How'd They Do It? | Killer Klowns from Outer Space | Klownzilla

Hey guys, welcome back to another video. Today's video is actually going to be a little bit different than anything I've done on this channel. Today we're going to focus on one scene out of one of my favorite horror movies and kind of talk about the special effects used. Today's movie that we're going to discuss is Killer Klowns from Outer Space. Killer Klowns from Outer Space came out in 1988 and was actually not a very popular film when it came out, but has recently kind of developed a cult following. I first found this movie on Netflix back when I was in high school, and I watched it and thought it was fantastic. I showed it to my family and I was like, you guys, you have to watch this movie. It's ridiculous, it's funny, it's scary, it's great. And since then, it's actually become one of my favorite horror movies. And the scene I want to talk about today is actually the end sequence of the movie where the heroes are faced with the Klownzilla,
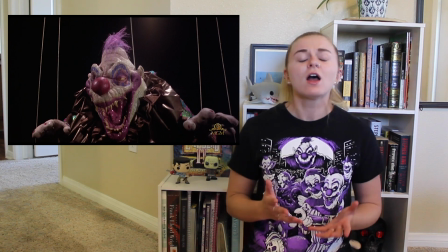[0:51]
the giant clown that kind of rules over all the other smaller killer clowns. A little bit of backstory on the production: Killer Klowns actually had a $2 million budget. $2 million. Which is way higher than I would have anticipated. It's kind of considered a cheaper, like, low-end horror movie. And apparently a lot of that went into, like, the post-production and just hiring the people. A lot of the special effects were actually very low budget and kind of thought of on a whim.
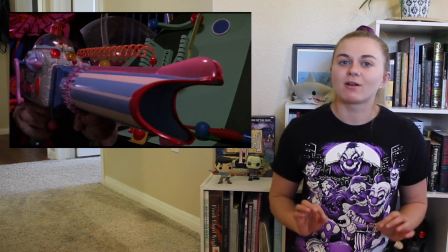[1:17]
But the most expensive prop used was actually the popcorn gun that they wanted to rig to actually shoot out popcorn.
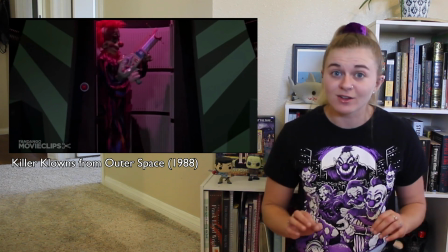[1:24]
And that gun cost them $7,000, and it broke after its first use.
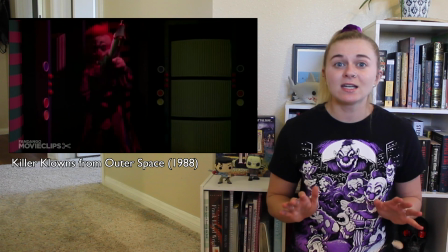[1:28]
Thankfully, they got the shots that they needed, but they weren't even able to use it again.
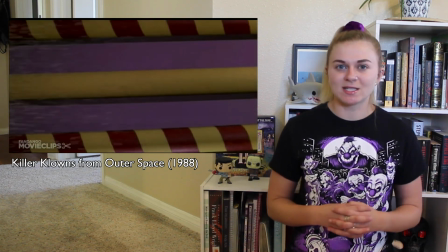[1:32]
And the creators actually agreed that maybe they shouldn't have spent $7,000 on a gun that was only going to be able to work once. The special effects artist slash visual artist is actually Gene Warren, and he actually helped create a lot of the different, like, practical effects that were used on set, and he actually did a lot of the camera work for some of the Killer Clown scenes.
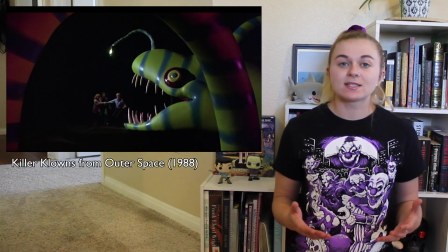[1:52]
One thing this movie definitely utilizes is the use of perspective shots.
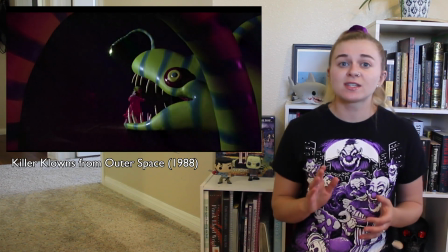[1:56]
Perspective shots are basically whenever something is close to the camera and you have the actors farther away from the camera, making whatever is in the foreground seem way bigger than it actually is. They definitely take advantage of this whenever they're inside of the spaceship, kind of going through all these different crazy, like, tunnels and things. A lot of those shots were perspective shots. Along perspective shots, they actually used a lot of mini sets and different mini props, such as, like, mini platforms to stand on to make the clowns look bigger, and mini cars that they could use to have the clowns pick up and destroy,
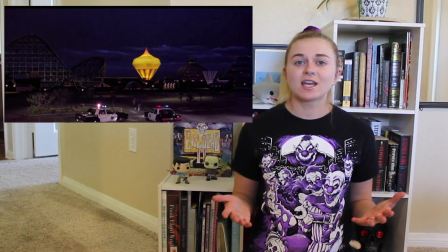[2:25]
because, you know, like, regular people can't pick up and destroy cars. Another interesting thing I found about a lot of these scenes is the use of matte paintings for the backgrounds.
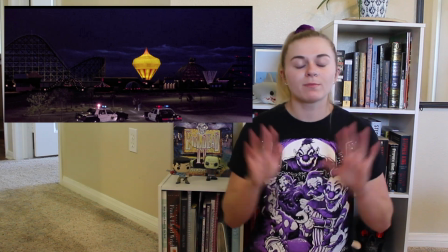[2:32]
A lot of the backgrounds where you see the clowns inside of the tent, or the big overshot where you see the tent kind of spinning and trying to fly away,
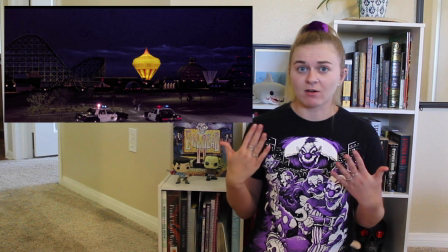[2:39]
is actually a completely painted matte background that they brought in post-production.
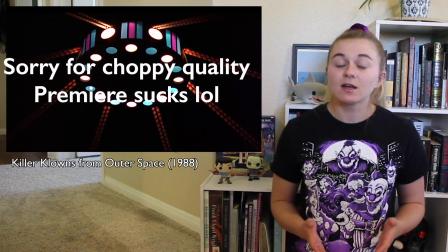[2:44]
Now, one of my favorite parts of this movie is the end with the Klownzilla, which is a giant marionette clown that descends from the ceiling.
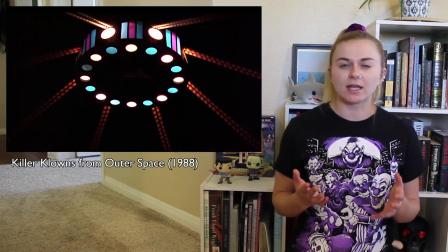[2:51]
All the other clowns seem to be afraid of this thing, so you kind of know that it's either, like, the leader, or at least, like, the big monster that no one wants to mess with.
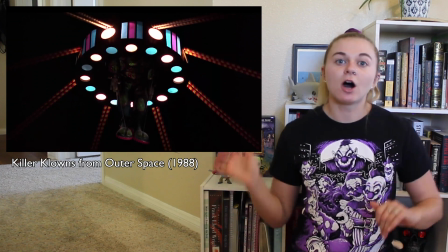[2:58]
And it kind of comes down from the ceiling and breaks off of its strings and starts to go after our heroes.
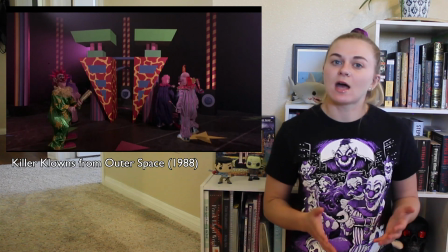[3:05]
Now, they actually originally wanted to use stop motion to do this clown scene,
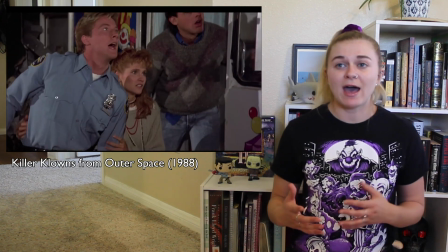[3:09]
but they just didn't have the budget or the time for it, so they ended up having to go with a lot of those perspective shots with the mini sets.
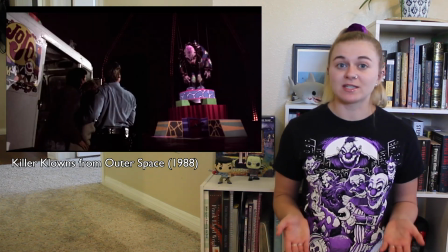[3:15]
Charles Chiodo, who's one of the three brothers who created the Killer Clown from Outer Space movie, actually plays Klownzilla, so that he was actually in costume.
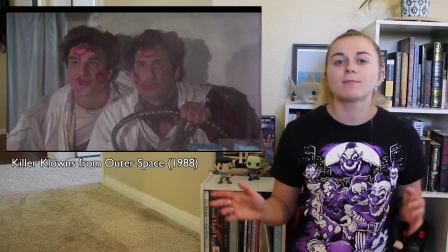[3:24]
And because they decided to not go with the stop motion, they decided that trying to do a complete marionette scene with the strings attached to the costume would be a little too difficult,
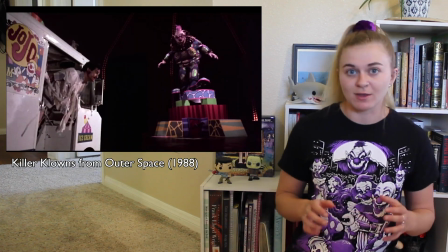[3:32]
which is why you actually see the monster break its strings off in the beginning. That way he didn't have those kind of constraining his movements.
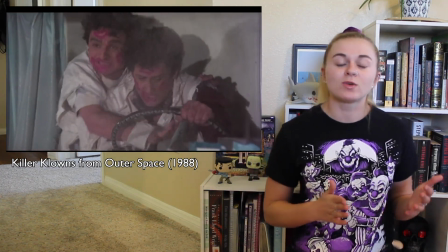[3:39]
And the platform we see him standing on originally, which is the platform we see earlier with our heroes on it,
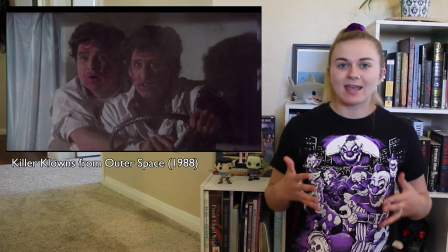[3:45]
is a smaller version to make him look way bigger than he is. So this entire scene is a lot of perspective shots, considering the fact that Charles is the same size as the other actors. They had to shoot in different ways, putting him more in the foreground, giving the illusion that he was way bigger.
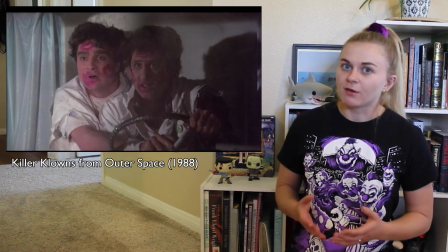[3:59]
Now, Klownzilla, being so much larger than all the other clowns, moves in the way you would expect a giant monster to move.
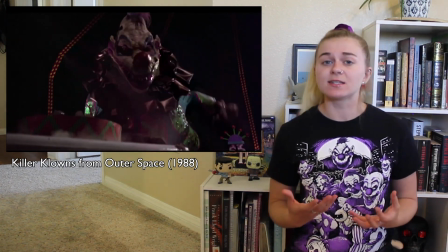[4:05]
They're very slow, heavy kind of movements that he does. And the way that they accomplished this was using accelerated frame rates.